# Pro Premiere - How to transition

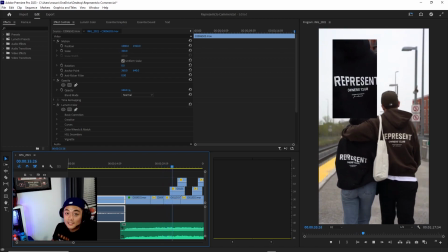[0:00]
welcome to my YouTube tutorial. Today I'll be teaching you how to do transitions in Premiere Pro.
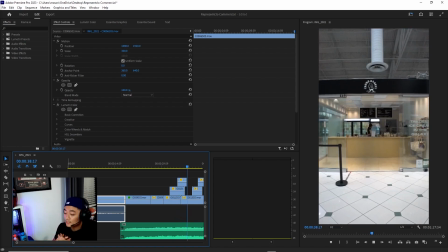[0:05]
In this case, my goal is to have a constant loop
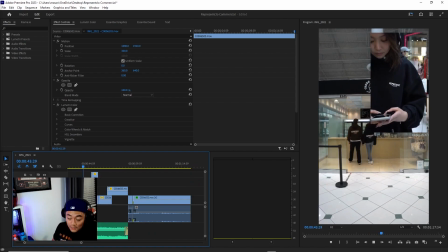[0:10]
from beginning to end in like Instagram Reels or TikTok.
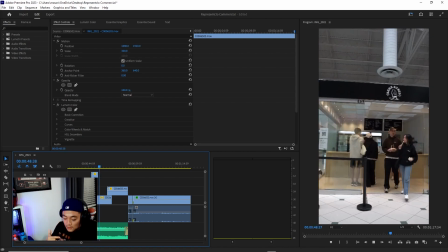[0:15]
So it's like continuously going, so it's never ending.
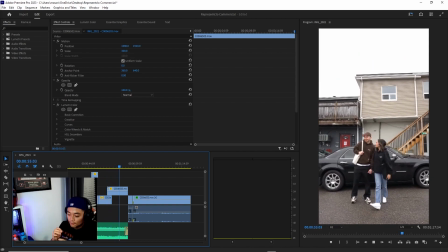[0:21]
What my goal is to have a smooth transition from beginning to end.
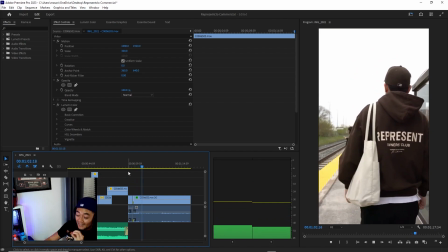[0:27]
And as you can just see right there, the ending, I forgot to whip my camera.
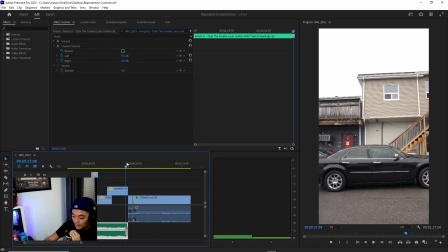[0:36]
So in the beginning of the footage or the beginning of shooting,
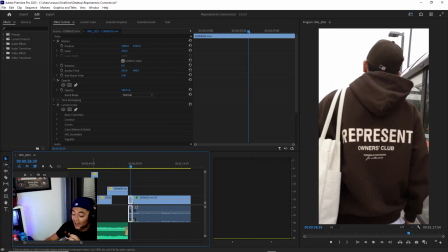[0:41]
I actually whipped the camera because I wanted a transition at the end.
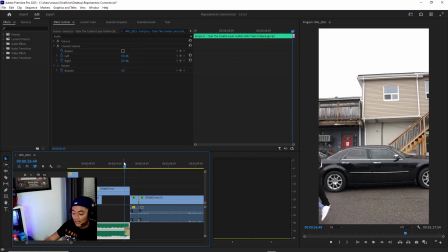[0:49]
But as you can see in the last part of my footage, I forgot to wipe. So really it's just a stop and then movement.
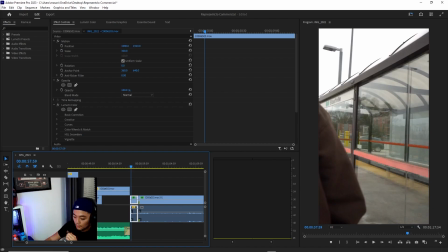[1:01]
I want full movement throughout the end of the video, so it transitions to the beginning of the video.
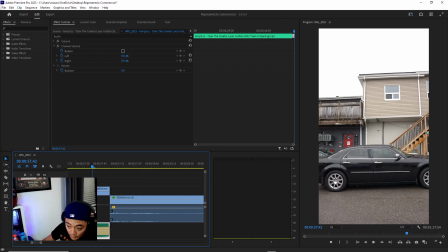[1:08]
So what I have to simply do is go here on my top left and look at video transitions, and they give you a number of selections of transitions.
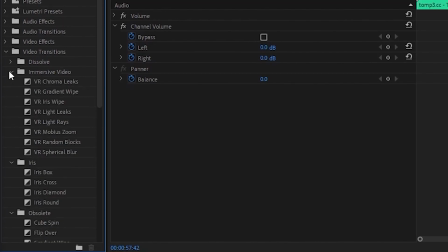[1:21]
But what I'm looking for is more of a slide. So I'm gonna go down to slide and I'm gonna be choosing a whip.
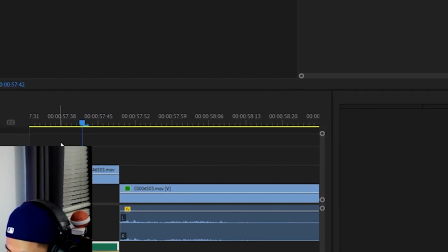[1:34]
So all you gotta simply do is drag this onto the footage that you want.
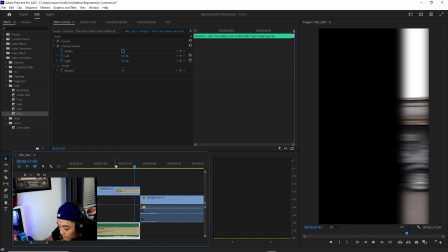[1:40]
Let me just zoom out here a little bit. It pretty much looks like this.
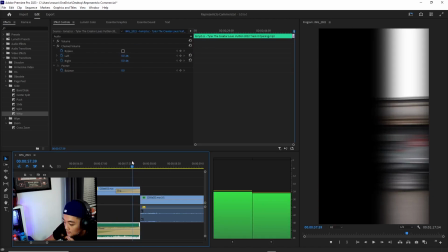[1:45]
It's whipping the footage to the side. And that's what I want.
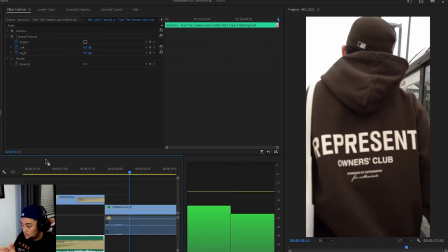[1:52]
But as you can see, it's not that good right now,
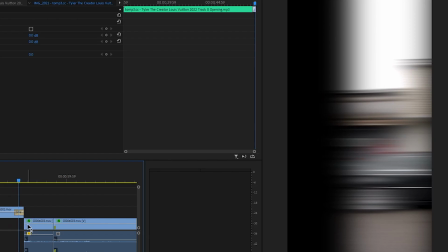[1:57]
because there's a whole black screen which you don't want, like a huge block that you do not want.
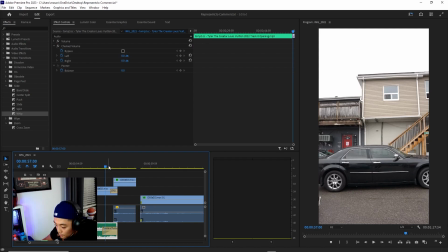[2:06]
So what I'm simply doing is putting the footage on top of one another,
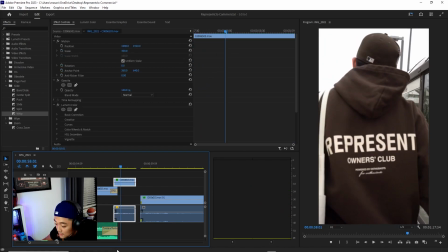[2:11]
and I am going to try to make this as smooth as possible. It's all about timing.
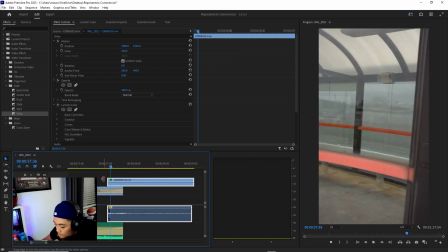[2:17]
You just gotta get it right. What I want from this part of the footage though is to have the moving part of the camera be with
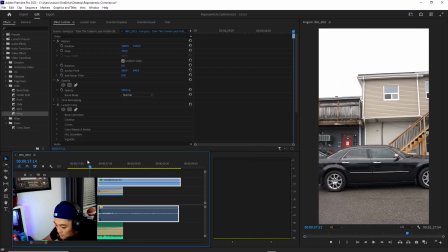[2:37]
the transition element, but it must be smooth as possible.
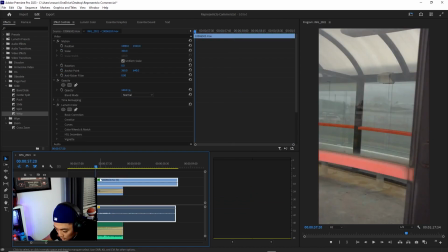[2:48]
And if I could do that, then it should turn out
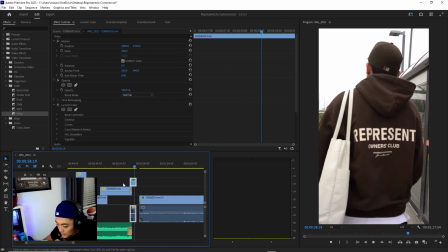[2:54]
something like this.
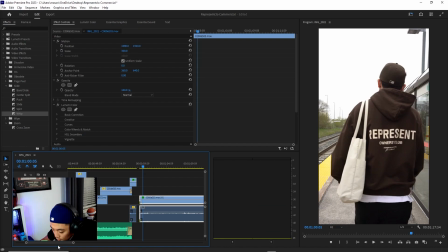[3:00]
So at the beginning of the footage, it's him walking.
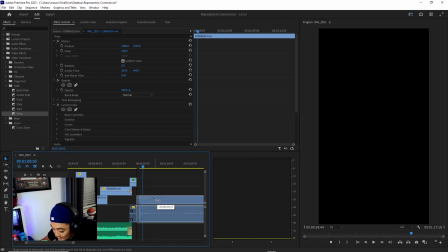[3:04]
And just in this case, to make it easier, I'm just gonna put that same footage in the front, so it's like the beginning.
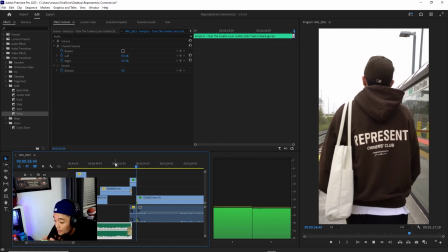[3:12]
On Instagram, it would just be
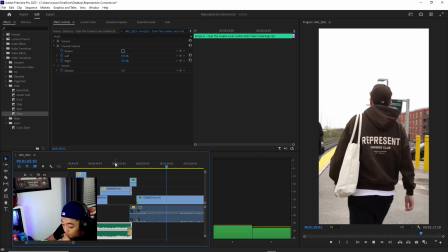[3:17]
it would continue by itself. So with the music playing, like now,
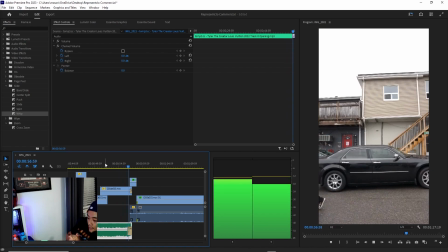[3:24]
here, still shot, backing up, they leave the camera, and then the footage starts all over again.
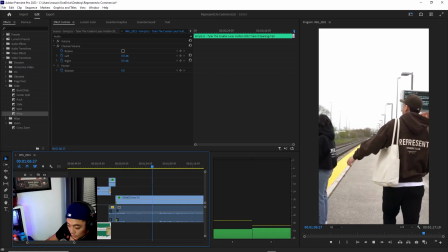[3:34]
So yeah, that's pretty much it. If you want to transition, you would just go to the top.
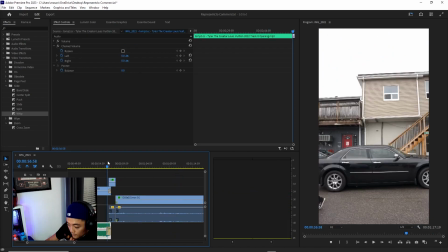[3:43]
That'd be it. So there you go. You have it. Transitions.